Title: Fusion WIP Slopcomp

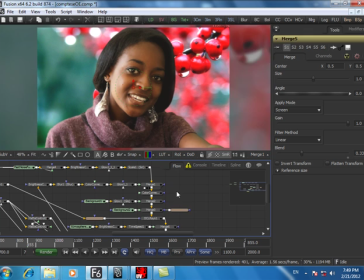4:08 So it seems subtle, but it does actually help quite a lot.
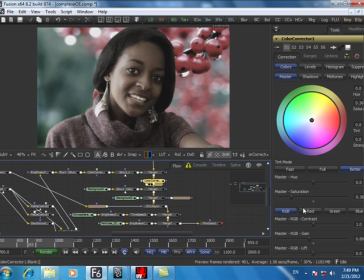4:12 Alright, so what I decided to do next was do some more color corrections, like desaturated it, put
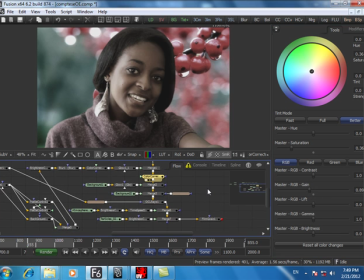4:20 affected the gain, just trying to bring them closer together, both images.
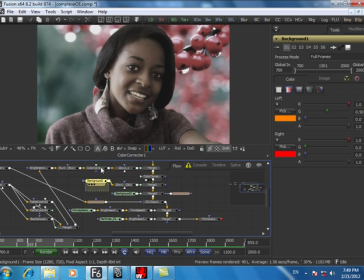4:27 Then what I did next was I took this background,
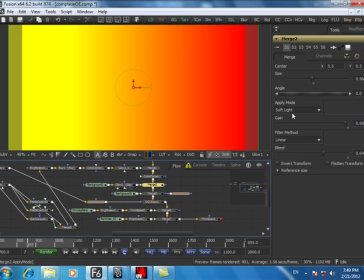4:30 added a glow, and then combined it with a soft light onto my video, and that's what I had.
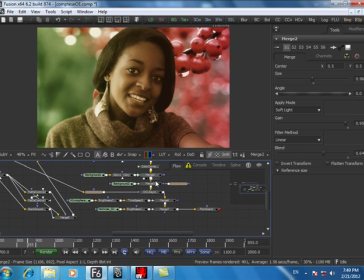4:38 So I was like, okay, this is looking nice, the colors are working well together with my berry background, so I decided to put a vignette. So a vignette allowed me to just like have the viewer, without realizing it, focus a little bit more on the video.
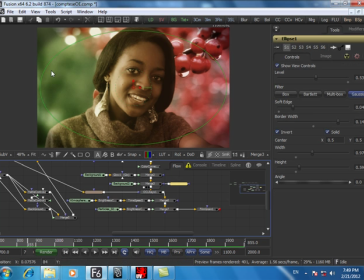4:56 So you can see around the edges here, I've got some black borders here. So if I adjust this, you can see I'm just adding, like, adjusting the levels and then adjusting the sharpness to give me that result.
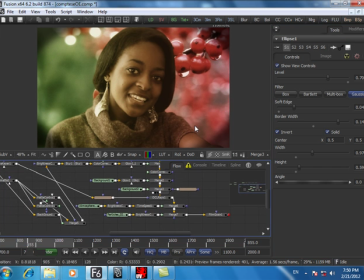5:12 And when I was at this point, I was like, okay, this is pretty cool, looking good so far.
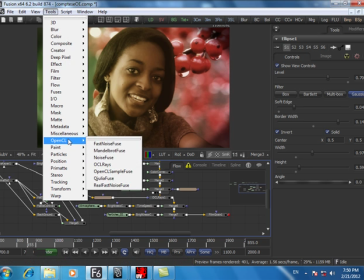5:16 Then I was under the tool section and was like, oh, OpenCL, what is this? And it has quite a few tools.
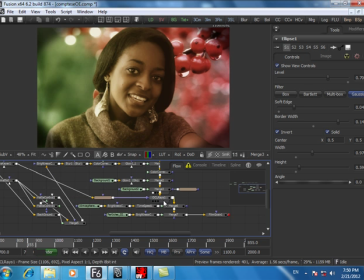5:22 So through my experimenting, I found this, the OCL rays, which just gave her like a slight beam behind her. A little hard to see, but it's there. But when I initially used this, I was having a problem where when I applied this rays,
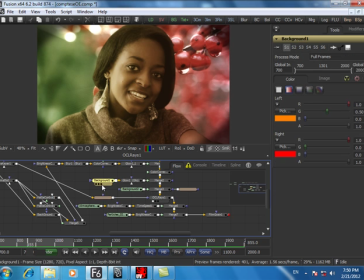5:40 it was actually like bouncing light right off her face, like really, really brightly. It was actually destroying the image. So if I disable one of these nodes, you can see I got beams coming off her face. And this is one of the great things about node-based compositors, is that you can reuse a lot of your material to
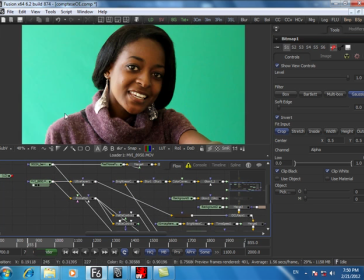6:00 reuse or fix problems that you have. So if I go back to the beginning, remember I had this footage, and then I keyed it out.
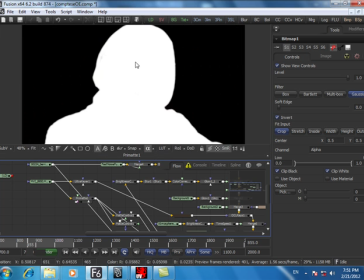6:09 And then when I keyed it out, I had a stencil, which was this. So what I actually did do is I just created another node to key it, and I got this. Very sloppy. You can see some transparency of blacks there, and I used that as a mask.
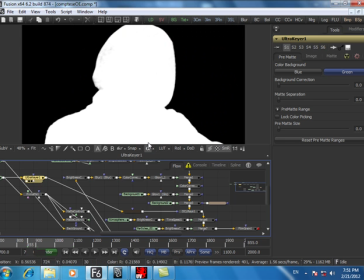6:29 So anything outside of the white will show, and anything inside of the white will be erased.
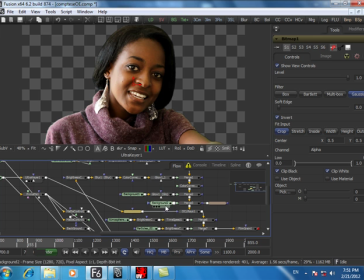6:37 So that made it possible for me to just have the beams. If I go back here,
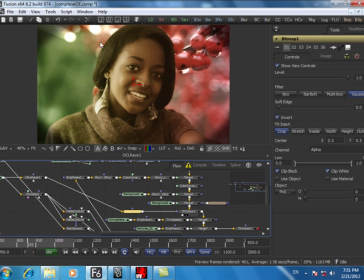6:44 that made it possible for me to mask out those beams, so I could just have it coming out from around her rather than on her. So once I was done with that, I decided to add some atmospheric smoke.
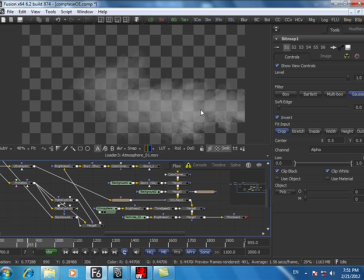6:59 That's what it looks like there.
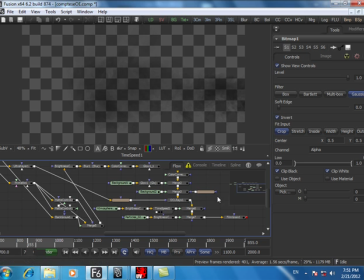7:01 Did some adjustments, time speed remapper, because the smoke was actually moving too fast, and I was like, no, I want it nice and slow.
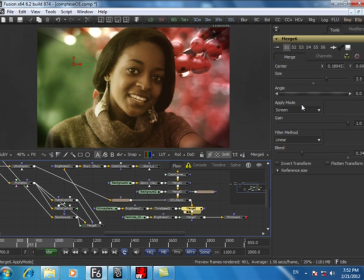7:11 And then kind of combined it together. It's pretty hard to see. If I adjust that, no, it's not working there. Okay, let me just disable this.
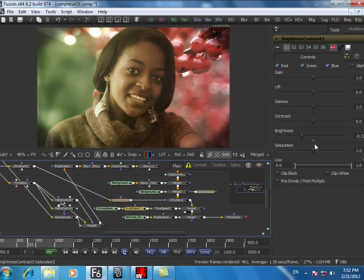7:22 Alright, there it is.
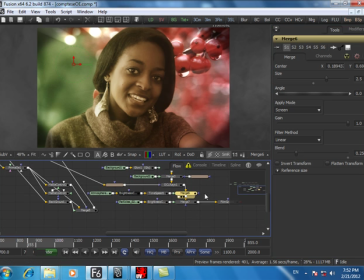7:29 Alright, I just wanted a subtle effect to it. And then I did the same with particles.
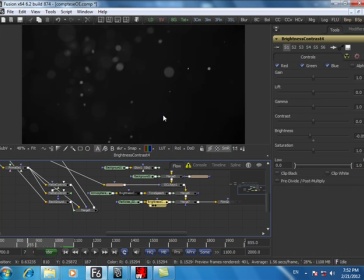7:35 I needed something to happen in the foreground. So I applied some brightness controls and then just layered it on top.
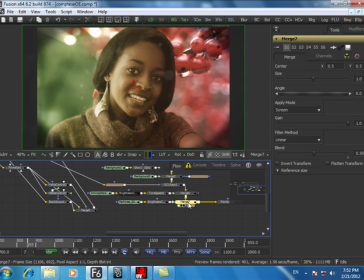7:42 So you can kind of see it there. If I disable that, on and off. Alright, and then I just added a film grain, to give it that film-ish effect.
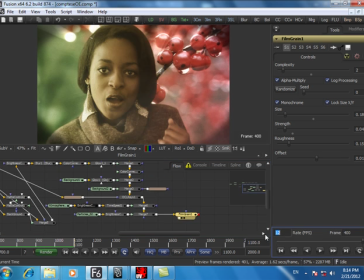7:52 And this was the end result of my final shot. Okay, well, here it is. Sorry, excuse the playback.
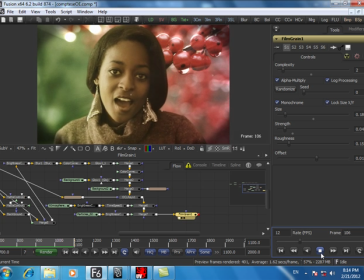8:01 Camtasia only records at 12 frames a second, but this is effectively my Slopcomp, which is just like something I just threw together quite quickly.
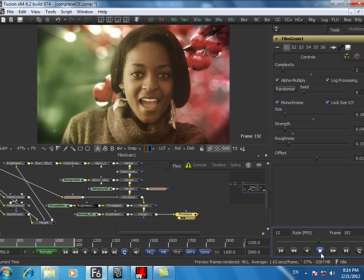8:10 And yeah, it still needs a lot of work. It could, remove a lot of the smoke.
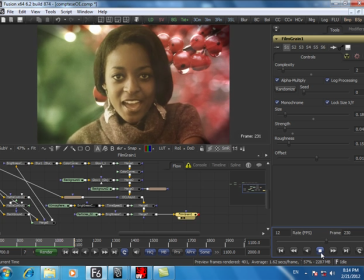8:15 I don't know.